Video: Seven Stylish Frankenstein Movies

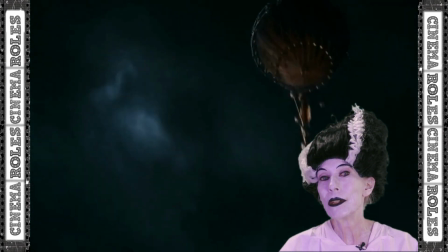[12:20]
But perhaps Frankenstein hasn't completely sold out because the hot air balloons he uses to attract electricity harken back to his old world origins, and maybe his initial motivations for his experiments.
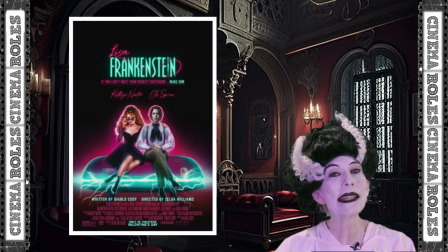[12:32]
The second most stylish film on our list is 2024's Lisa Frankenstein, starring Catherine Newton and Joshua Montez. This is another film that lets us know right with the opening credits that we're going to be seeing something really special.
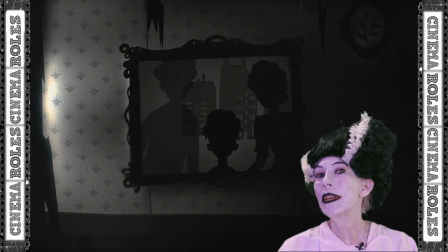[12:45]
There's a history.
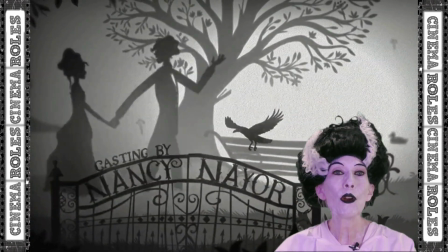[12:46]
There's introspection, there's culture, there's romance, there's adventure, and there's a little bit of horror.
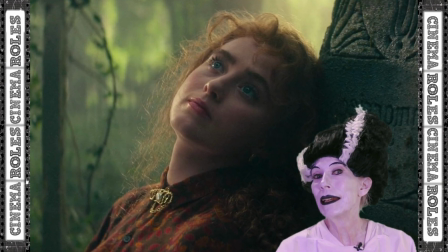[12:55]
The mood is set by this early scene at the cemetery where Lisa's leaning against a tombstone that has almost a soft and comforting look to it.
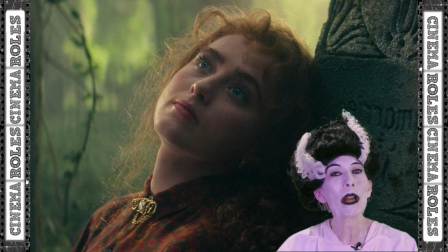[13:02]
The misty greens of the forest highlight her almost spiderweb-like hair, which belie her connection with the underworld.
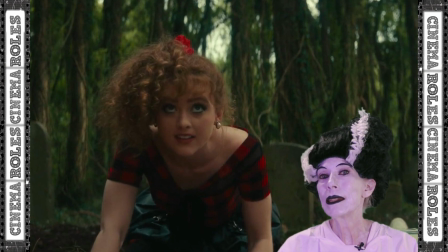[13:09]
Every time we come back to the cemetery, the mood is slightly different. The Spanish moss lets us know it's still an eerie place, but everything is clearer,
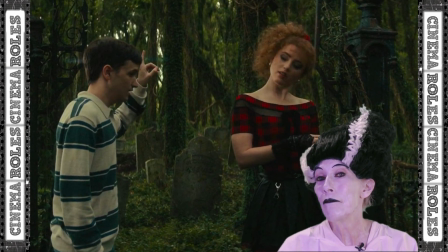[13:17]
more sharply in focus, as Lisa gains in confidence and gains a better understanding of herself and her goals. Transitions are used to great effect in this film.
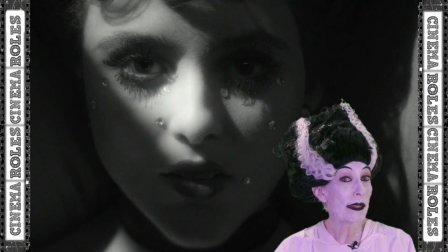[13:26]
Here's one example where Lisa's emotional state and her fantasy world are reflected in a shift from color to black and white.
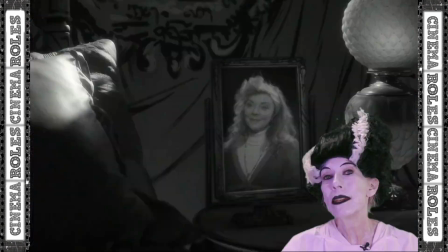[13:33]
Scenes in black and white are used to show Lisa's inner world, such as this memory inspired by the photo of her deceased mother,
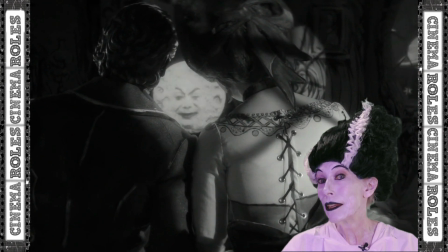[13:40]
or this seemingly romantic fantasy that's revealed as her flirtation with death itself.
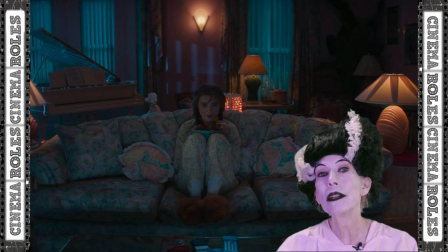[13:45]
In sharp contrast to this is the brightly colored house of Lisa's stepmother.
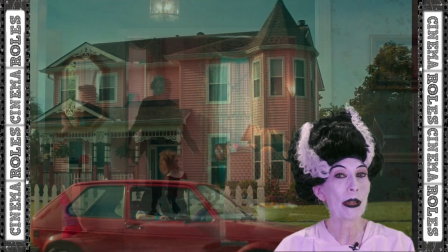[13:50]
Both inside and out, it's practically a Barbie dream house where the focus is on everything that is bright,
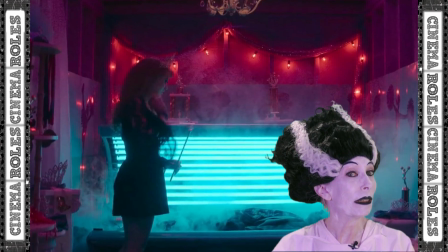[13:56]
beautiful, and positive, and there's no room for Lisa to mourn the loss of her mother or deal with her own trauma. And when Lisa starts opening up to life a bit more,
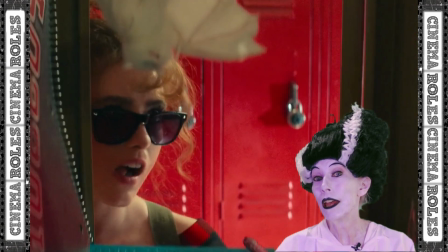[14:05]
she develops her own style and begins to fit in more and even outshine her stylish high school with these fantastic Valentine's Day red lockers.
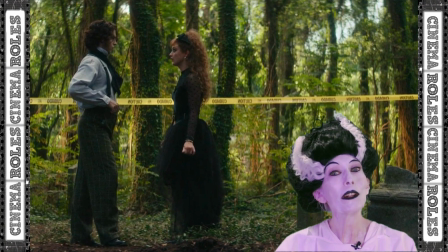[14:14]
And in this scene at her favorite cemetery, if she looks more like she's dressed for a funeral than a wedding, there's a reason for that. But I won't give the ending away. Let's just enjoy one last elegant transition.
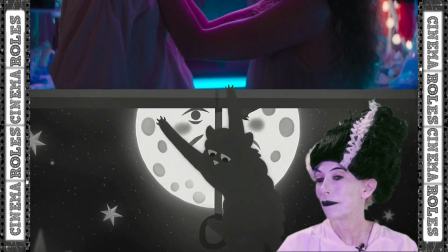Can you imagine a better honeymoon? And now we come to the most stylish Frankenstein movie of all, a 2021 film called Frankenstein, directed by Costas Zapas in Greece. This one lets you know you're in for a visual treat right from the very beginning.
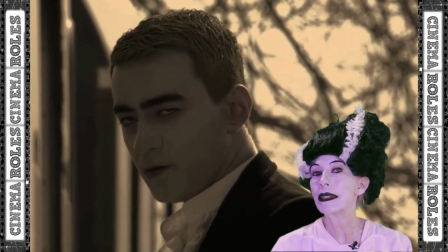[14:48]
The entire film is done in a sepia tone that lends a somber mood.
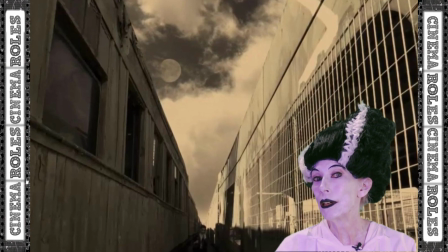[14:52]
The scenery is characterized by lines and grids, geometrical designs and ordered patterns,
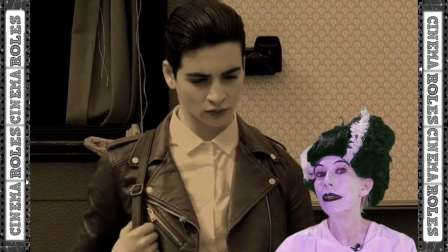[14:58]
letting us know that there's an order to everything, a plan. And we spend most of the movie trying to figure out what that plan might be. Some of the scenes add a touch of color a la Schindler's List to draw our attention to people and things that might be important,
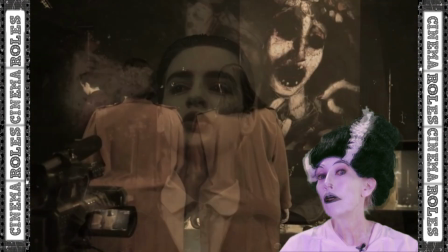[15:13]
like the poster behind Adele, or these twins that she's interviewing.
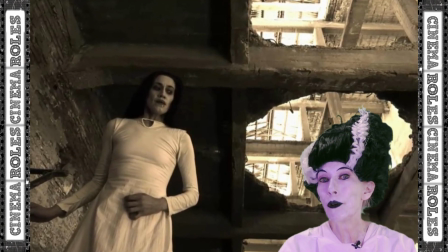[15:17]
In this scene, the darkness of the lower floor contrasted with the sunlight pouring in from the open holes gives us a hint as to the identity of the woman. She's Justine, who, if you're familiar with the story, has been unjustly hanged for the murder of young William Frankenstein.
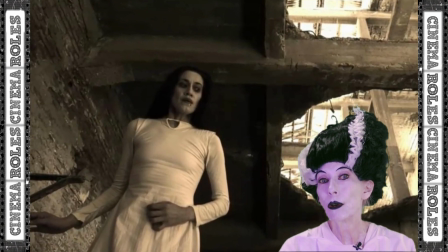[15:33]
She now inhabits the dark underworld while maintaining a connection with the world of the living. I'm sure I've seen a scene like this in Interview with the Vampire. And that association gives this place a bit more gravitas and makes us wonder where this is going.
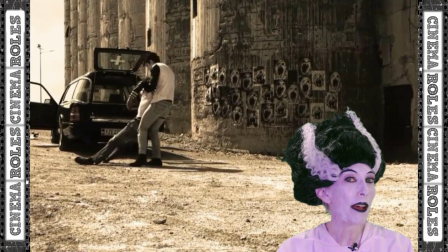[15:47]
Even a seemingly ordinary setting like this abandoned street gives off an ominous vibe, which is emphasized by the posters of screaming faces.
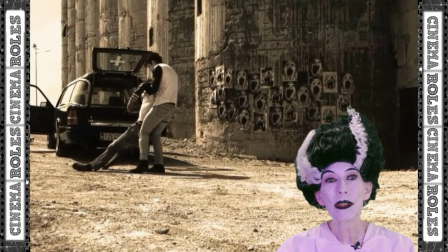[15:55]
Faces that we've seen before. Of course, it doesn't hurt that someone is literally dragging a body across the shot.
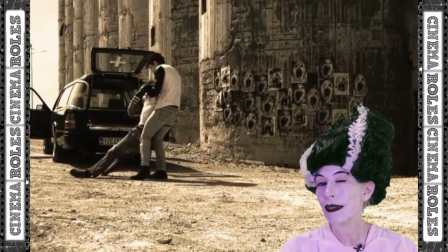[16:02]
And notice a spooky cross in the car's hatchback. I don't know why, but crosses are always scary in horror films, aren't they?
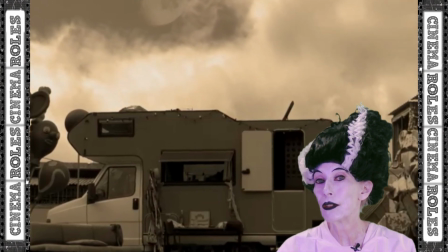[16:09]
There's more ominous foreshadowing in the focus on the slow-moving clouds over the camper and in the sinister mushrooming shadow following Adele.
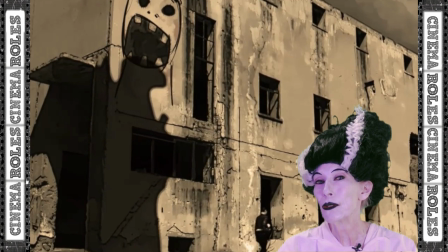[16:18]
And notice that it takes the shape of a sort of malevolent grim reaper.
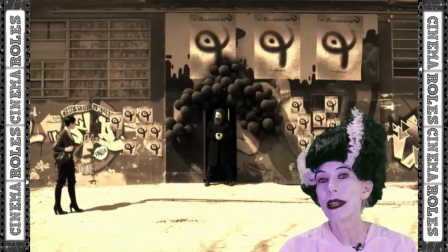[16:25]
And even the posters for the Frankenstein play seem to be saying, "We're watching you."